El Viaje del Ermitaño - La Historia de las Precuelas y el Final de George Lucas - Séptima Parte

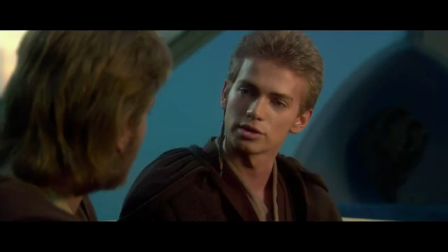19:15 Esto ayudó a desarrollar la amistad entre Obi-Wan y Anakin un poco más. Lucas se dio cuenta al ver el corte emergente que, si bien Anakin debía ser rebelde y arrogante, y Obi-Wan algo resentido ante el joven aprendiz, había llegado tan lejos que parecía que había un antagonismo entre ellos.
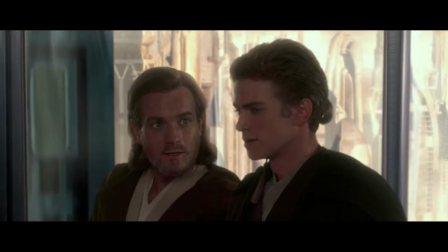19:35 Así que filmó algunas escenas extra para darles algo más de calidez, hacer de la amistad que el viejo Ben describiría Luke más aparente.
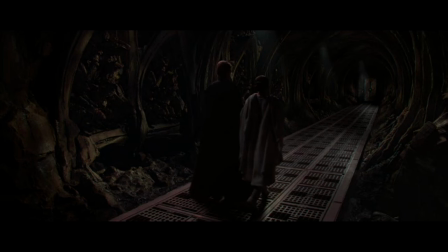19:43 También fue durante esto que notó otro problema. Que había una falta de actividad para mantener la audiencia emocionada en la película. Y Lucas estaba seguro que necesitaba algo de acción para evitar que la película se arrastre.
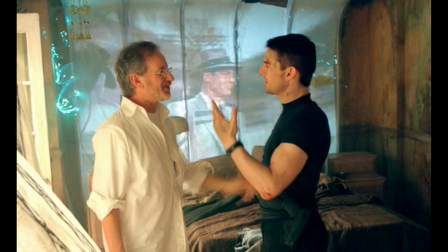19:55 Al mismo tiempo, Spielberg estaba trabajando unos efectos para su película de ciencia ficción, Sentencia Previa.
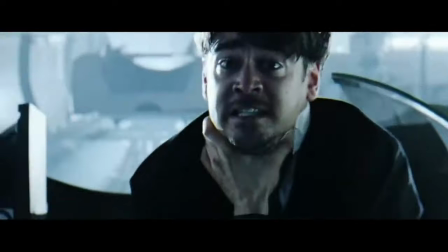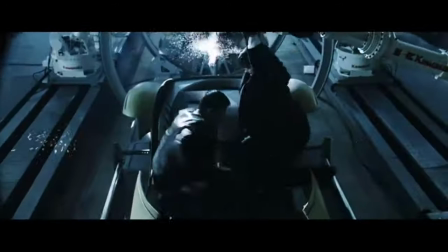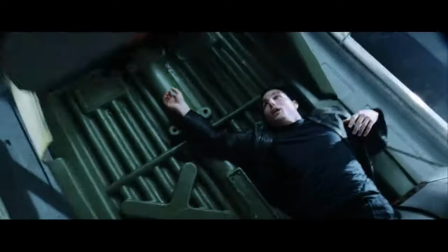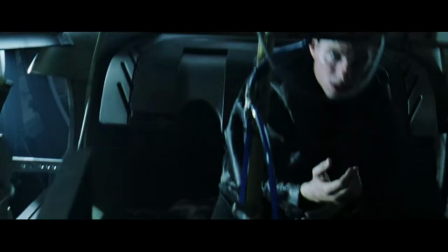20:23 Así que para cualquiera que lea el guión del episodio 2 y note la ausencia de una de las secuencias más conocidas, famosa o infame según la interpretación, bueno, ahora saben.
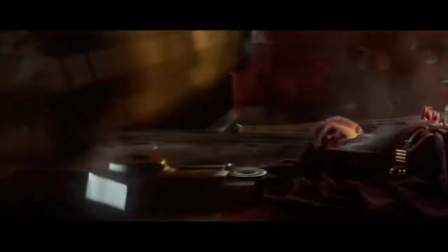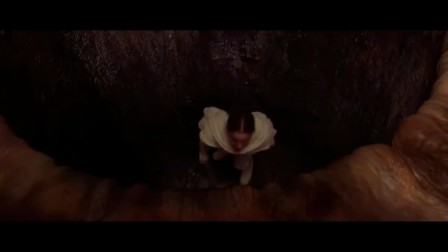20:41 Claro que si bien esto proveía la acción que Lucas sentía que la película necesitaba
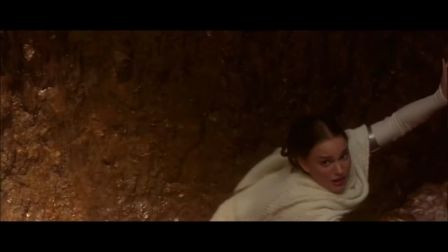20:45 La escena también ayudó a mover la trama del romance En la secuencia, Padme está en una situación de muerte segura Que solo fue evitada por la intervención de Arturito Así, terminó enfrentándose cara a cara con su propia mortalidad por primera vez Desde que se dio cuenta sobre cómo se sentía sobre Anakin Anakin.
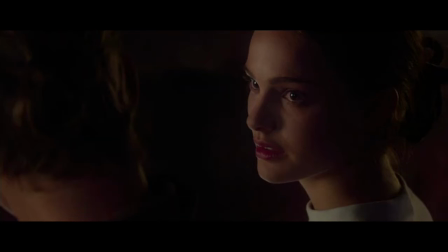21:06 Así, su declaración de amor por el personaje la siguiente vez que lo vea era una pieza de evolución más natural para el personaje.
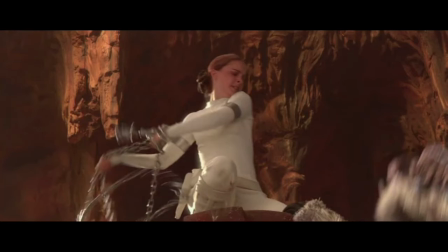21:13 Y, combinado con el intento de ejecución al final de la película, se convencería de casarse con Anakin al entender a la mala que la vida es demasiado corta como para no seguir al corazón.
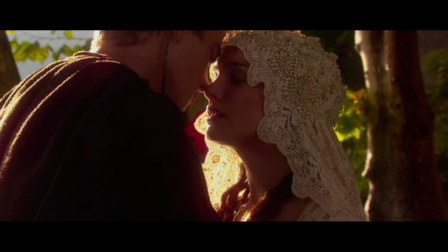21:24 El diálogo no fue muy impresionante, pero el cortejo relámpago ahora se sentía menos como un huracán y más como un viento de pradera.
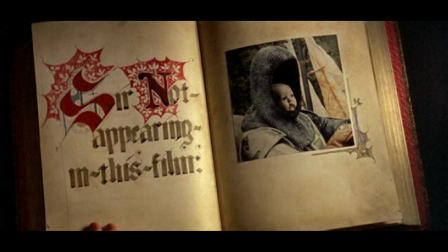21:33 Además de Anakin, varios personajes finalmente tendrían un rostro para sus nombres, como Bale Organa, el padre de la princesa Leia en la película original, y Boba Fett, o mejor dicho, la base para su clon,
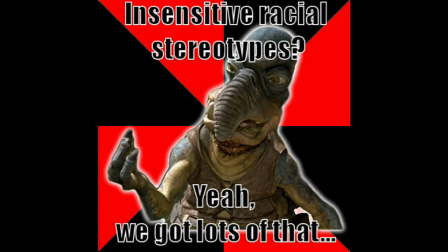21:47 Jango. Tal vez en respuesta a las quejas del episodio 1, que fue acusado de tener numerosos elementos racistas, estos y otros personajes serían hechos por minorías, con Bale interpretado por el veterano de la televisión,
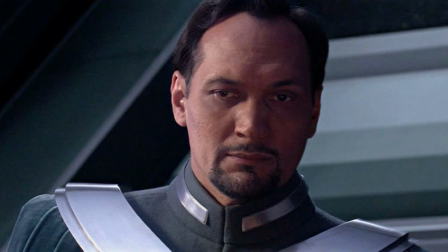22:01 Jimmy Smith. Smiths fue arrestado de hecho mientras grababan el episodio 2, aunque no tenía que ver con la película. Smiths es nativo de Puerto Rico y estaba protestando el continuo bombardeo de una de sus islas.
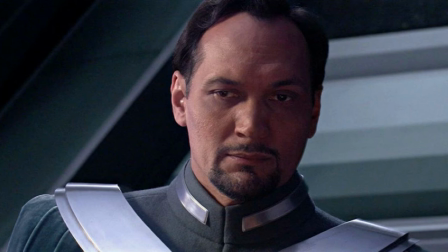22:14 Y así, junto con otras celebridades que estaban protestando, fueron reunidos y arrestados. No se preocupen, no interrumpió las grabaciones.
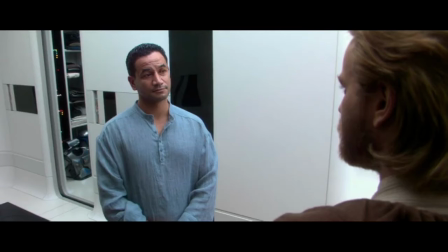22:25 Django Fett fue interpretado por Temuera Morrison, un maorí de Nueva Zelanda, y naturalmente interpretó a todos los clones. Esto lleva a un caso de simplemente no puedes ganar, ya que Lucas fue criticado por esta elección por ser anti-latino.
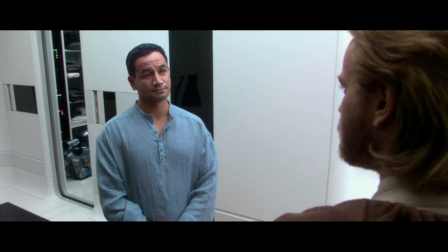22:41 No porque Morrison fue elegido por encima de un latino, sino porque se veía latino.
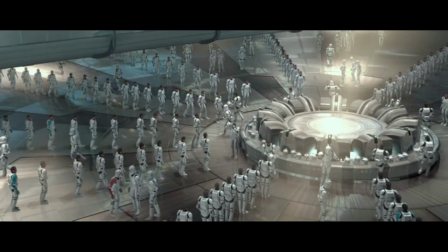22:48 Así que con él siendo la cara de los clones en una película llamada El Ataque de los Clones, se interpretó como implicando que los latinos invadían Estados Unidos.
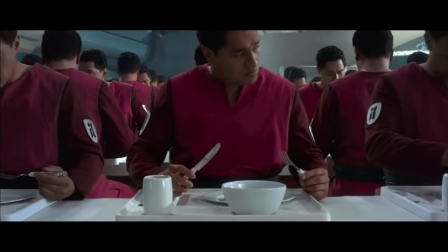22:59 Entiendo. Son completamente obedientes. Aceptan cualquier orden sin cuestionarla.
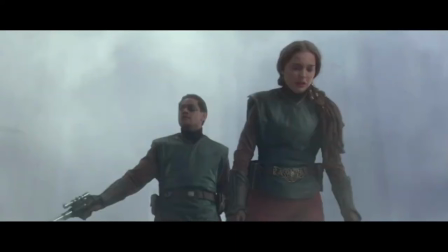23:13 También Jayla Gaia, quien es Samoano Fue elegido para ser el Capitán Typhoon Reemplazando al Capitán Panaka de la primera película Porque Hugh Quorshy los rechazó
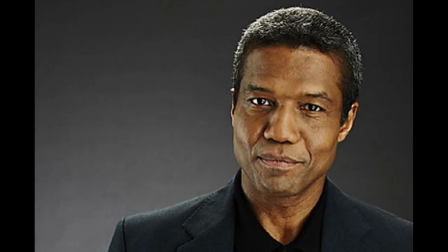23:25 En una entrevista dijo que fue porque Lucasfilm No quería pagarle lo suficiente Pero su página de IMDB dice que estaba infeliz De no recibir un guión completo Pero ya sea uno, el otro o ambos Claramente se sentía poco valorado y se separó de la franquicia.
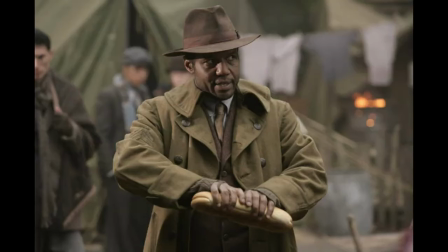23:42 Aunque sí terminó haciendo el horrible episodio de dos partes de Doctor Who, los Daleks toman Manhattan, así que claramente no rechazó el episodio 2 porque sus estándares eran demasiado altos. La audiencia también se sorprendió al descubrir una sorpresa cerca del final de la película.
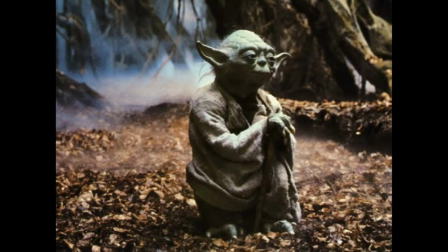23:58 En el Imperio Contraataca, uno de los primeros borradores tenía al maestro Yoda probando sus habilidades de Jedi al combatir un monstruo. Pero al final fue presentado más como un gurú que como un guerrero. Pero siempre fue la intención que Yoda fuera un gran guerrero Y Lucas
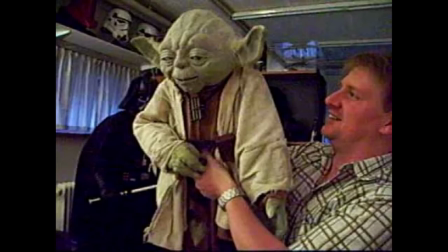24:15 quería que la audiencia pudiera ver eso Al final estaba limitado por el hecho de ser un muñeco Un Yoda digital podía ser más articulado Pero no estaba seguro si podrían hacer eso El equipo de animación le aseguró que podrían Así que dijo, bien Lo escribiré asumiendo que el personaje puede moverse como cualquier actor normal Pero necesito que me convenzan de verdad
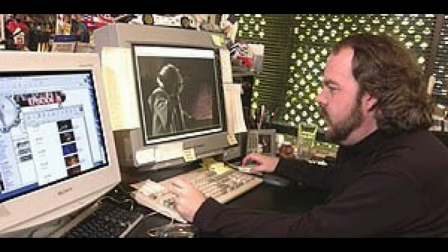24:39 Era un desafío que el equipo estaba ansioso por tomar El director de animación Rob Coleman dijo que quería estar en el episodio 2 solo por ese desafío Porque esto no era solo crear un personaje convincente Sino que debía ser un personaje vivo y convincente
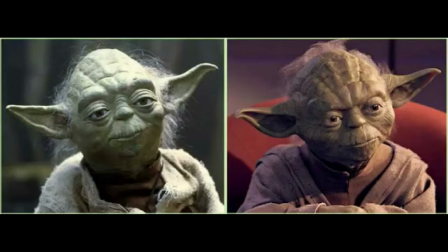24:55 Que se moviera como un muñeco Las limitaciones del muñeco de Yoda eran, al final, una parte del personaje Así que sus movimientos y expresiones debían ser iguales Que pareciera que los titiriteros estaban presentes,
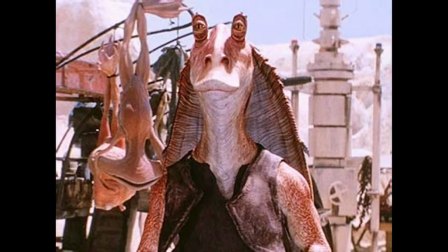25:10 solo que invisibles. Jar Jar fue, desde un punto de vista técnico al menos, un logro. Pero Yoda tendría que ser el siguiente paso en la evolución de personajes digitales si querían que funcionara.
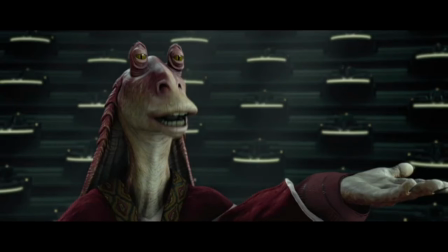25:23 Jar Jar y Yoda de hecho se entrecruzaron en el episodio 2, ya que sin un muñeco, Ahmed Best fue a quien le pidieron que estuviera en su lugar para que los otros actores pudieran interactuar con él. Estaba ahí de todos modos porque Jar Jar tenía un rol menor en la película Ahora representando a su gente en Coruscant
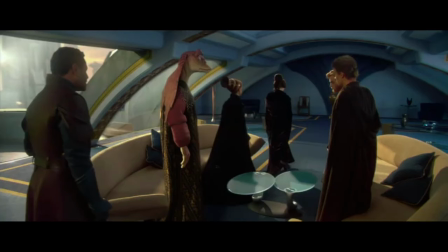25:41 La intención original para Jar Jar era que los 10 años que pasaron Harían que sonara más sofisticado en esta película Una fachada que se caería de vez en cuando cuando se emocionara
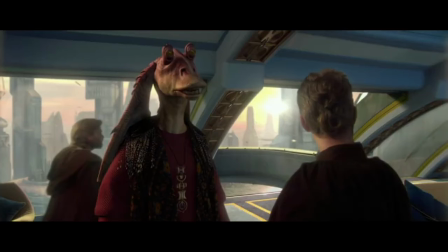25:52 Básicamente Jar Jar diría cosas como ¡Annie! ¡Misa muy muy feliz! Digo, estoy muy emocionado con esta reunión con mi viejo camarada
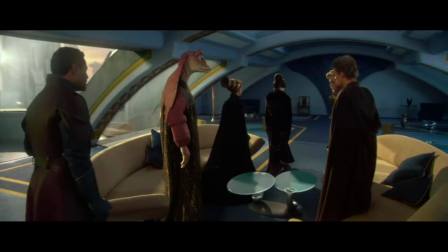26:03 Al final Lucas pensó que sería muy confuso Sin una explicación Y lo último que necesitaba la película Era más tiempo dedicado a un personaje al cual la audiencia Despreciaba Así que lo dejaron como estaba
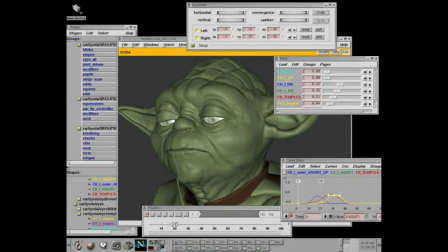26:16 Luego de 5 meses Le mostraron a Lucas una versión editada De El Imperio Contraataca Con las escenas de Yoda rehechas digitalmente Y esto lo convenció
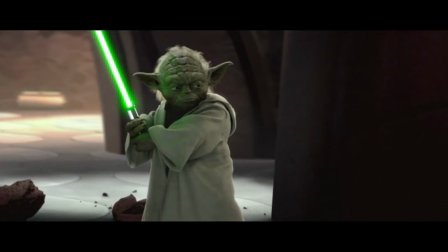26:25 Esto significaba que la audiencia Por fin tendría la oportunidad De ver al pequeño maestro Jedi en acción enfrentándose cara a cara contra Dooku luego de que venciera a dos Jedi por sí solo y al final forzaría al Sith a huir si bien algunos estuvieron en contra de tal muestra, el duelo de Yoda fue tal éxito que se volvería central al marketing post lanzamiento del episodio 2